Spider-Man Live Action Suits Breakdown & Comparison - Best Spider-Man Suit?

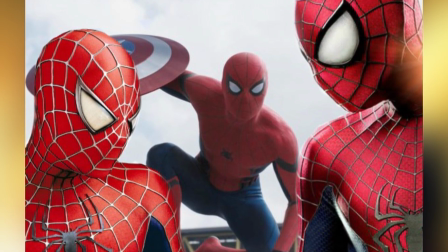(0:02)
What is the best live-action Spider-Man suit? Well, that's a great question.
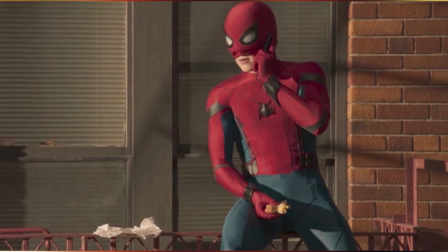(0:07)
With the wall crawler about to get his third silver screen reboot, I'm going to compare and contrast all of Peter Parker's big-budget costumes.
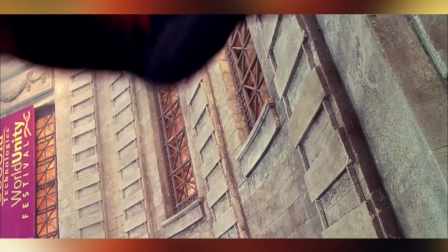(0:16)
You see, in the long-ago days of 2002,
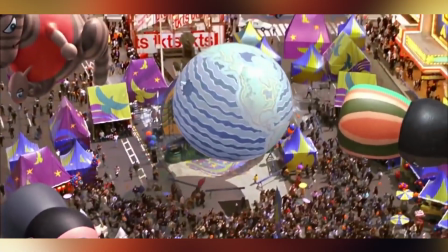(0:20)
director Sam Raimi took on the monumental task of bringing Spider-Man to life in his first major motion picture.
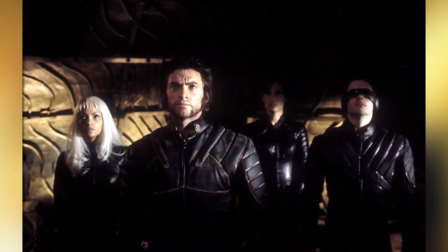(0:27)
Now, this was only 2 years after Bryan Singer's X-Men movie, where the cast of mutants got
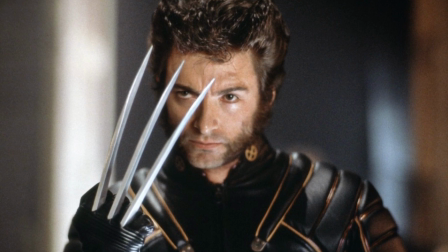(0:33)
Matrix-inspired / Batman 1989 solid black leather costumes and rejected their brightly colored comic book origins.
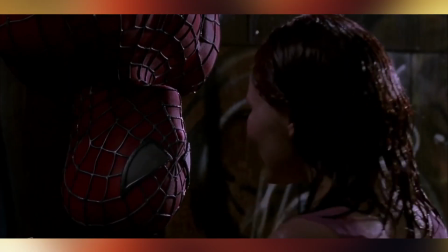(0:42)
Fun Spidey fact: designer James Atkinson, who later went on to design Superman's suit in Man of Steel, wore by Henry Cavill,
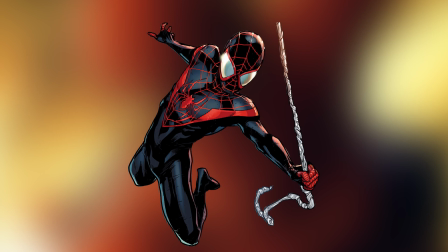(0:50)
he had an earlier concept of the red Spider-Man symbol on top of a black
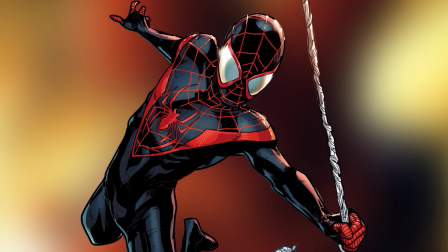(0:55)
suit that was probably similar to the design that Miles Morales wears in the comic books today.
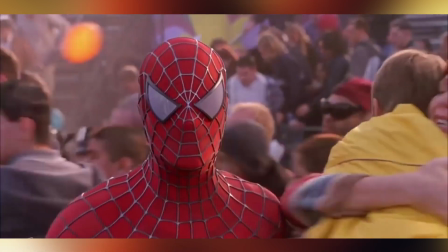(1:01)
But rather than doing something like that,
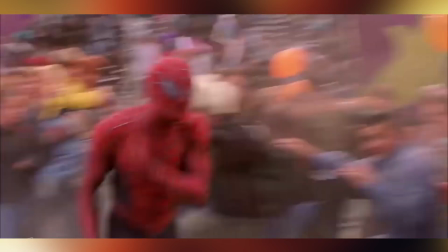(1:03)
Sam Raimi kept Tobey Maguire's Spider-Man in a blue and red costume that I think looks awesome to this very day.
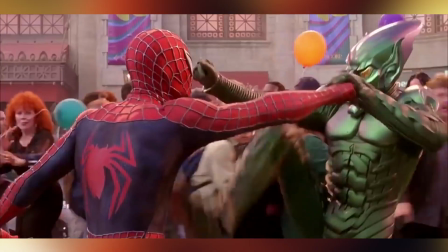(1:10)
This costume even carried over the iconic webbing design that
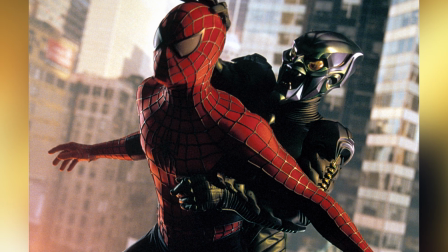(1:14)
intuitively draws the eye down the body and often makes Spider-Man appear smaller and sleeker than he really is,
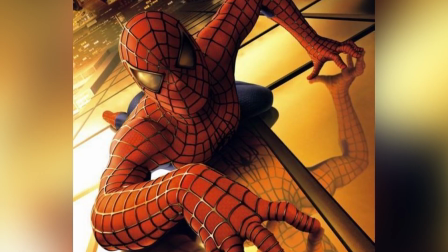(1:22)
like he's posing less of a threat than someone as big as the Hulk or the Juggernaut might.
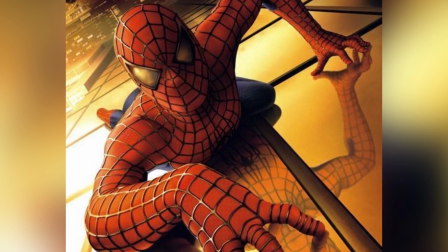(1:27)
And that's something I really like in my Spideys. I like my Spideys to be thin and sleek.
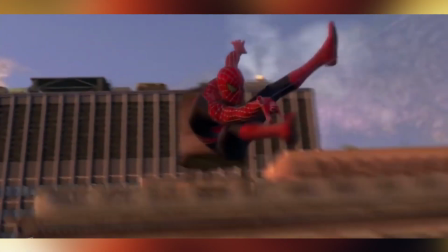(1:31)
In the Raimi costume, the webbing isn't just a cool black design.
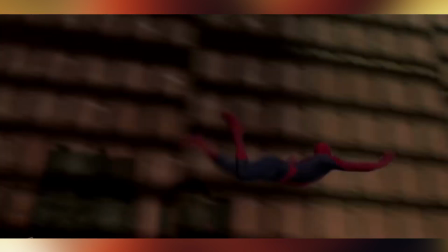(1:37)
It's more of a raised silver / gray that actually lends a texture to the Spider-Man suit when it's rendered in CG.
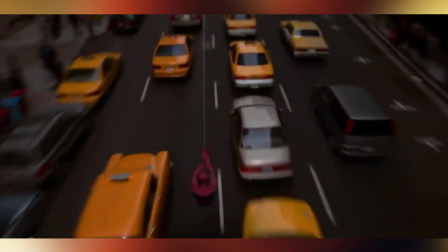(1:44)
Also, it helps to define the red color on the costume for the film camera.
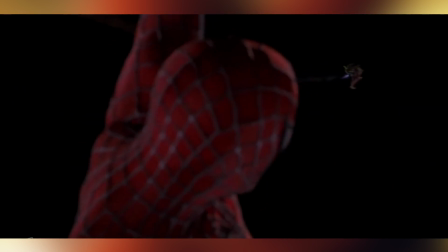(1:49)
Now, one place on the costume where many fans might say that Raimi diverged the
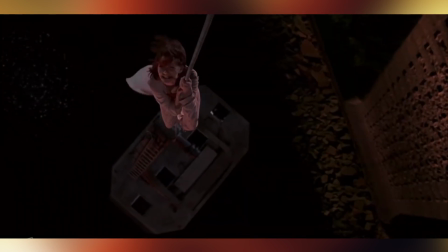(1:54)
most from Spider-Man's comic book roots was not giving Peter his web shooters.
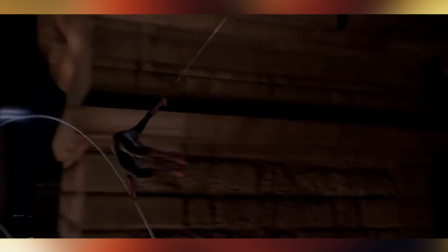(1:59)
In script, he has organic webbing that originates from his wrists, rendering the web shooters moot.
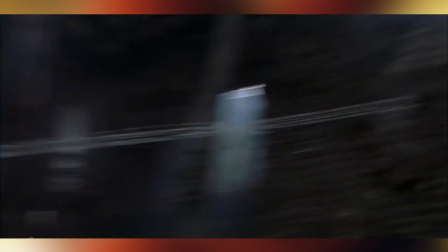(2:04)
Now, this change remains divisive among fans to this very day. I actually rather like it because I think it helps to simplify Peter Parker's story,
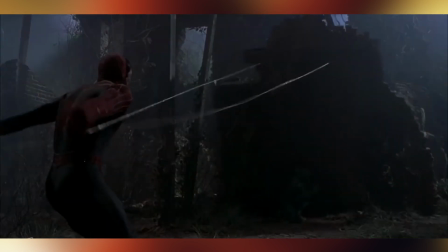(2:13)
especially since this was the first movie that we'd ever had with this character.
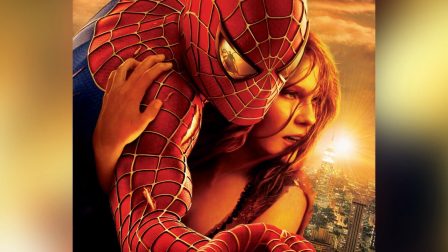(2:17)
Also, the original Raimi suit is noted for the white reflective lenses that do not articulate
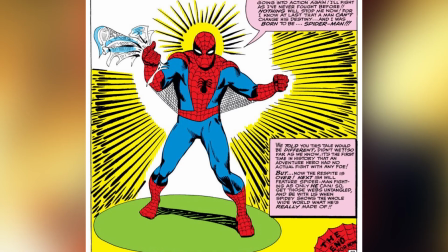(2:24)
the way that fans were used to seeing in many of the Steve Ditko Spider-Man comics or cartoons,
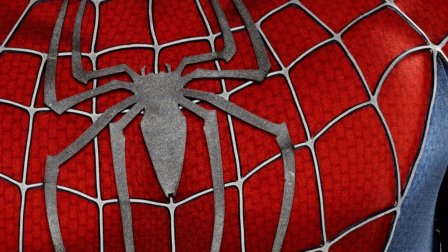(2:29)
and it has a very smallish spider symbol on the chest. It's also interesting to note how triangular Spider-Man's eyes are in this costume,
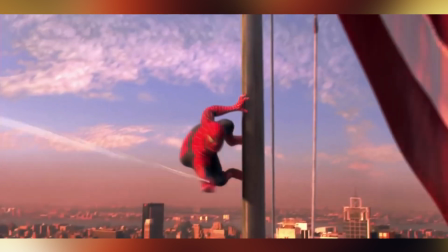(2:38)
as the film versions of Spider-Man's costume would later go on to be more circular.
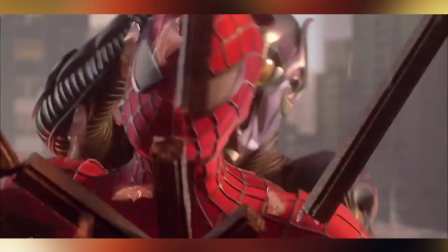(2:44)
Oh, and one other final fun fact: 4 of these costumes were actually stolen during filming, and Sony Pictures offered
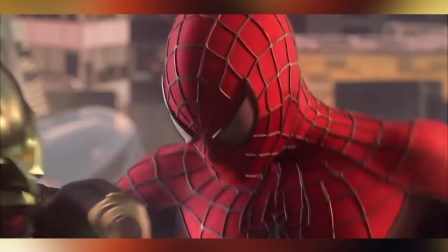(2:54)
$25,000 for their return. They were actually discovered 18 months later, and they had been stolen by a security guard.
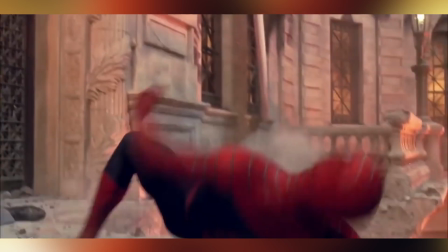(3:00)
I guess this was a security guard that liked to dress up as Spider-Man.
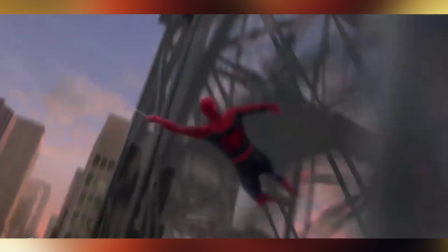(3:03)
Now, the Sam Raimi Spider-Man costume, I think, is a perfect design, especially for Spider-Man's introductory movie.
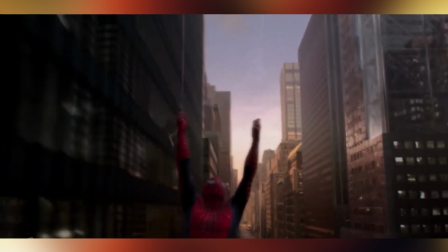(3:12)
But later versions of Spider-Man's suit on screen, I think, would actually improve the design.
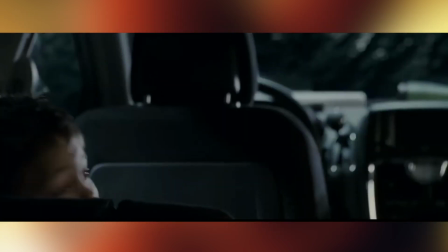(3:17)
So 10 years after Spider-Man made his big screen debut under Sam Raimi's helm,
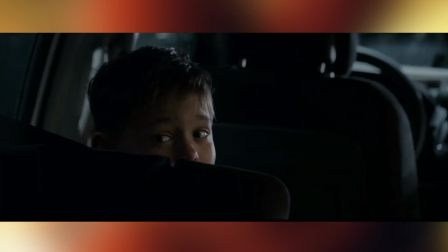(3:23)
Andrew Garfield took over the role in the 2012 reboot The Amazing Spider-Man, and he got a whole new suit for the occasion.
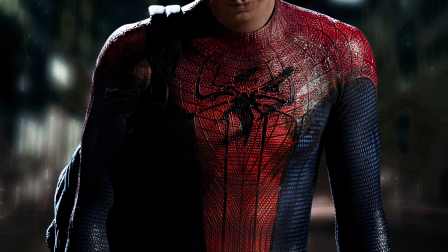(3:30)
Now, director Mark Webb admitted to feeling responsibility to actually reinvent Spider-Man,
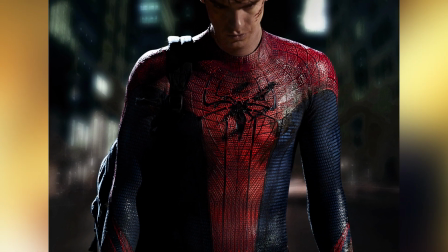(3:36)
especially in a post-Christopher Nolan Dark Knight trilogy world.
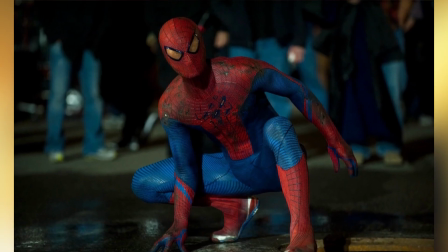(3:40)
He wanted to leave the audiences asking the question, how could a kid have made that costume?
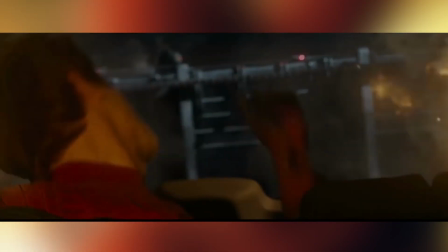(3:46)
And one of the cornerstones of this idea was to bring back Peter's original web shooters that are actually featured on the outer wrists of the costume.
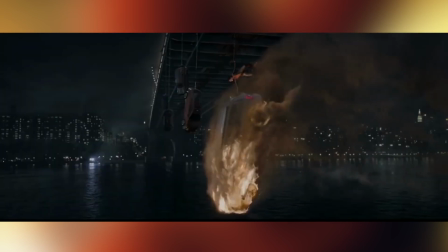(3:55)
The Spidey symbol is much larger on this Amazing Spider-Man 1 suit,
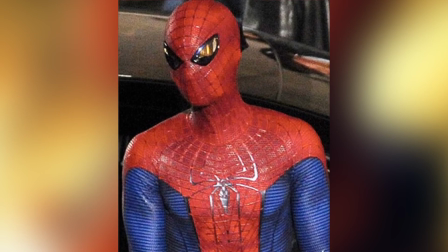(3:59)
and it features a sleeker design than what has been seen previously in the Sam Raimi suits.